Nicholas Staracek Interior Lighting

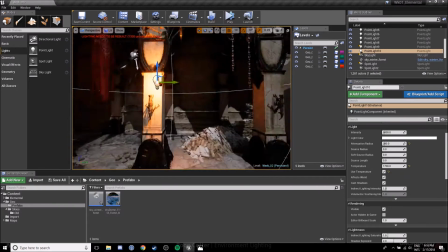[18:54]
I don't want too much light to be coming from my sky that is displayed inside.
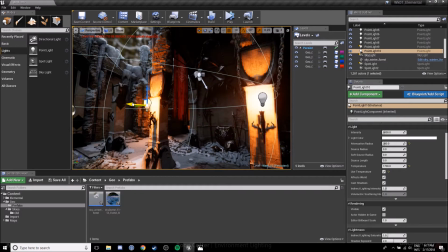[19:03]
I want most of that exterior lighting to happen just here at this opening and outside
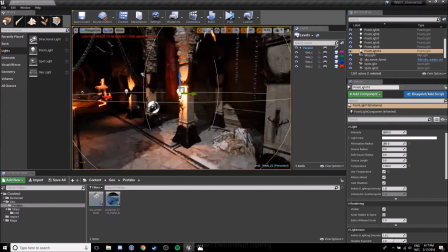[19:09]
where we're initially leading the player into this space.
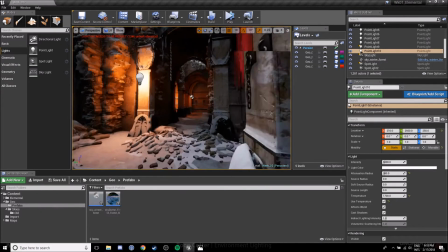[19:18]
So again just turning some lights here to static that don't need to be rendered at runtime.
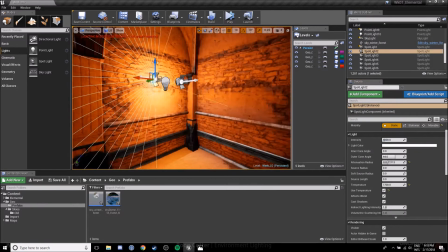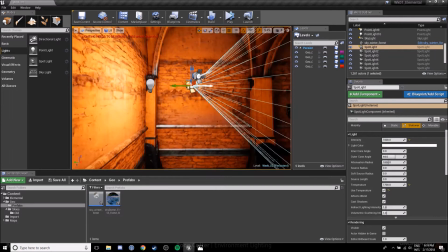[19:34]
I'm keeping my spotlights so that I can get interesting shadows from the player.
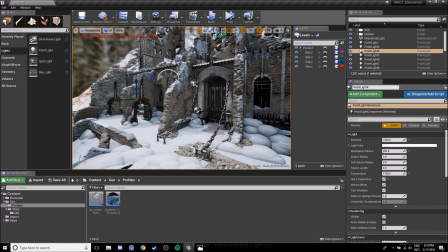[19:41]
And then I'm going to go through now and just put some post-processing stuff through.
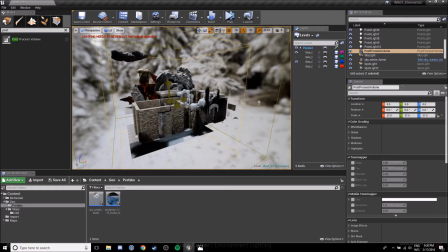[19:53]
Mainly going to be looking at fog, making this scene a little more intriguing when you get inside.
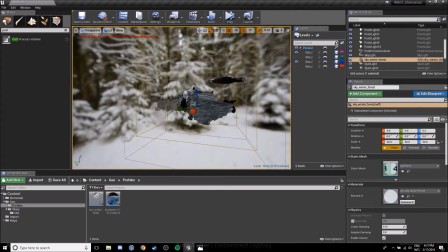[20:00]
The cave at the moment is fairly clear when you first walk in, you can see back quite a bit.
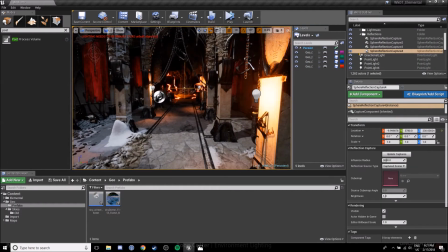[20:07]
It's not as moody as I'd like it to be, but here with a little bit of fog,
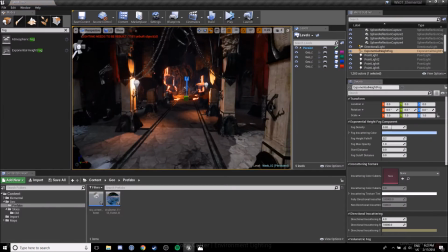[20:16]
just increase that a bit, alter the colour. Already this scene is getting a lot more life to it.
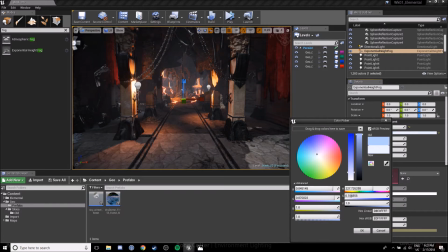[20:25]
And that cave is already a lot more interesting from just a little bit of fog.
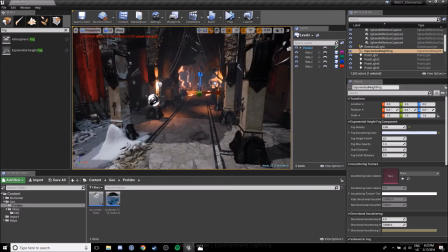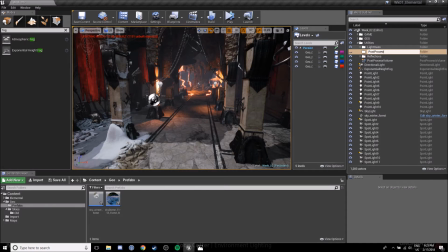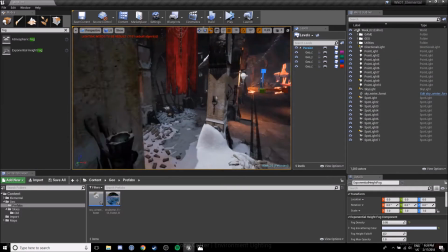[20:46]
So I'm just going to run another compile of the lighting.
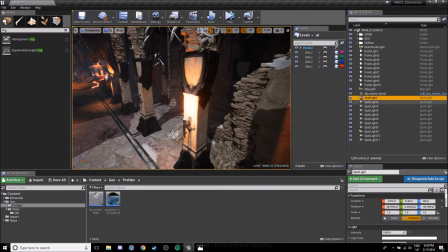[20:53]
As you can see here, this light here I thought I got rid of. um so
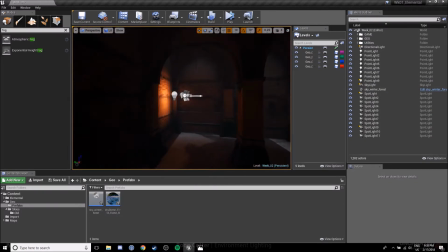[21:01]
again i've made this i i i've made this dungeon too
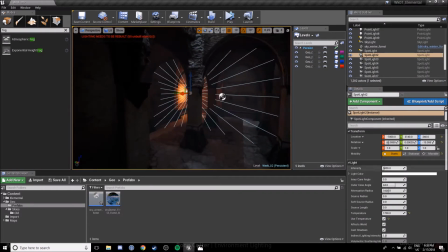[21:07]
dark now way too dark i'm not getting any any light um any interesting light
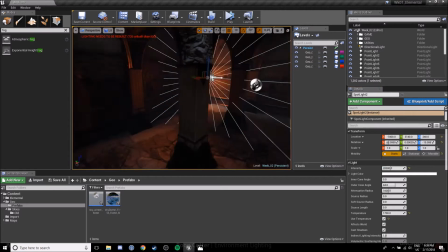[21:13]
so this spotlight should be shining a lot more
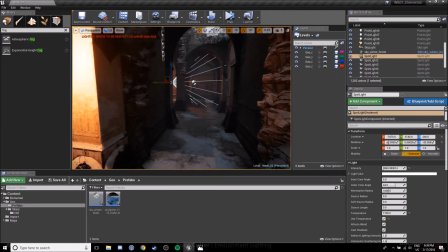[21:21]
um so set that up and then go for another build i think what i ended up with was something around about
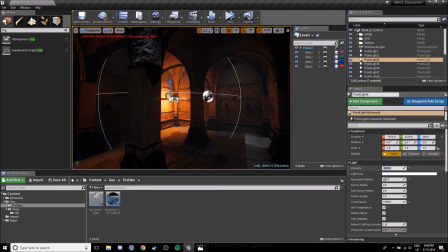[21:26]
here where I'm getting some nice some nice shine on those on those two chains straight ahead but this scene
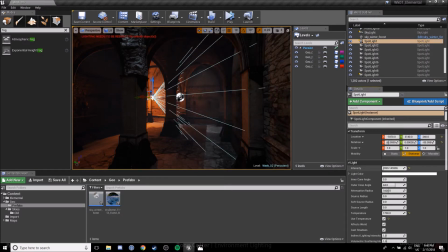[21:37]
it's it's probably a little dark it probably is a little dark it could it could go through with a little bit more
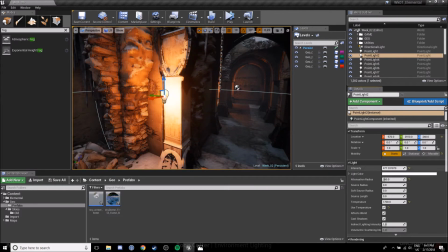[21:48]
again it's just something you need to play with and then just making sure that get some
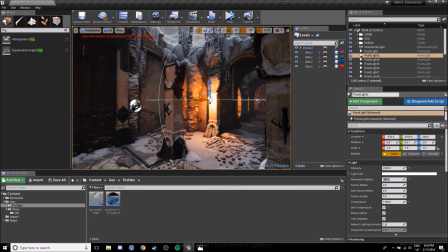[21:54]
nice some nice light cast off this off this one that are hitting this wall here
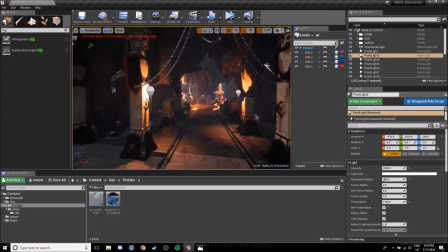[22:01]
inviting players into that dungeon initially um
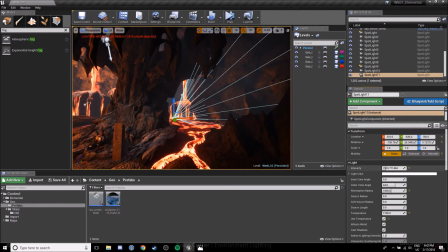[22:06]
yeah this cave's looking good this fill light it's looking good probably a little bright
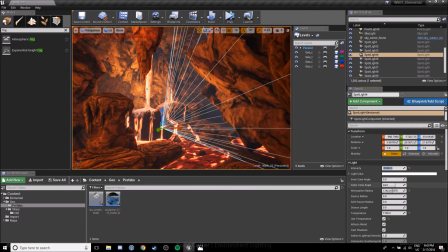[22:16]
i like it i like it
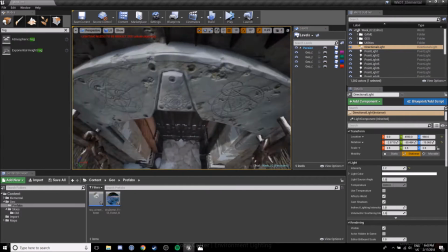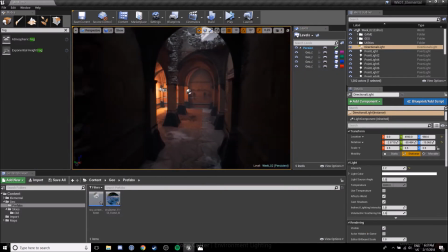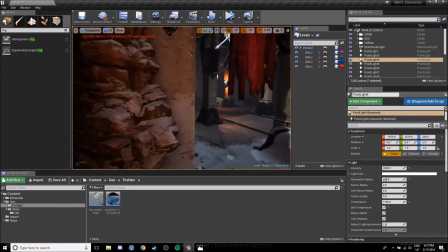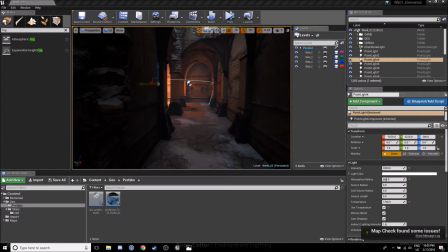So already this is looking a bit more interesting, just have a quick compile again,
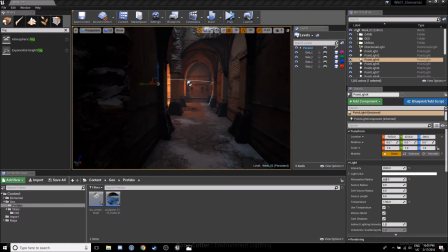[22:53]
we can see a lot more definition in the shadows being cast from the flame torch just around the left, which is what I want.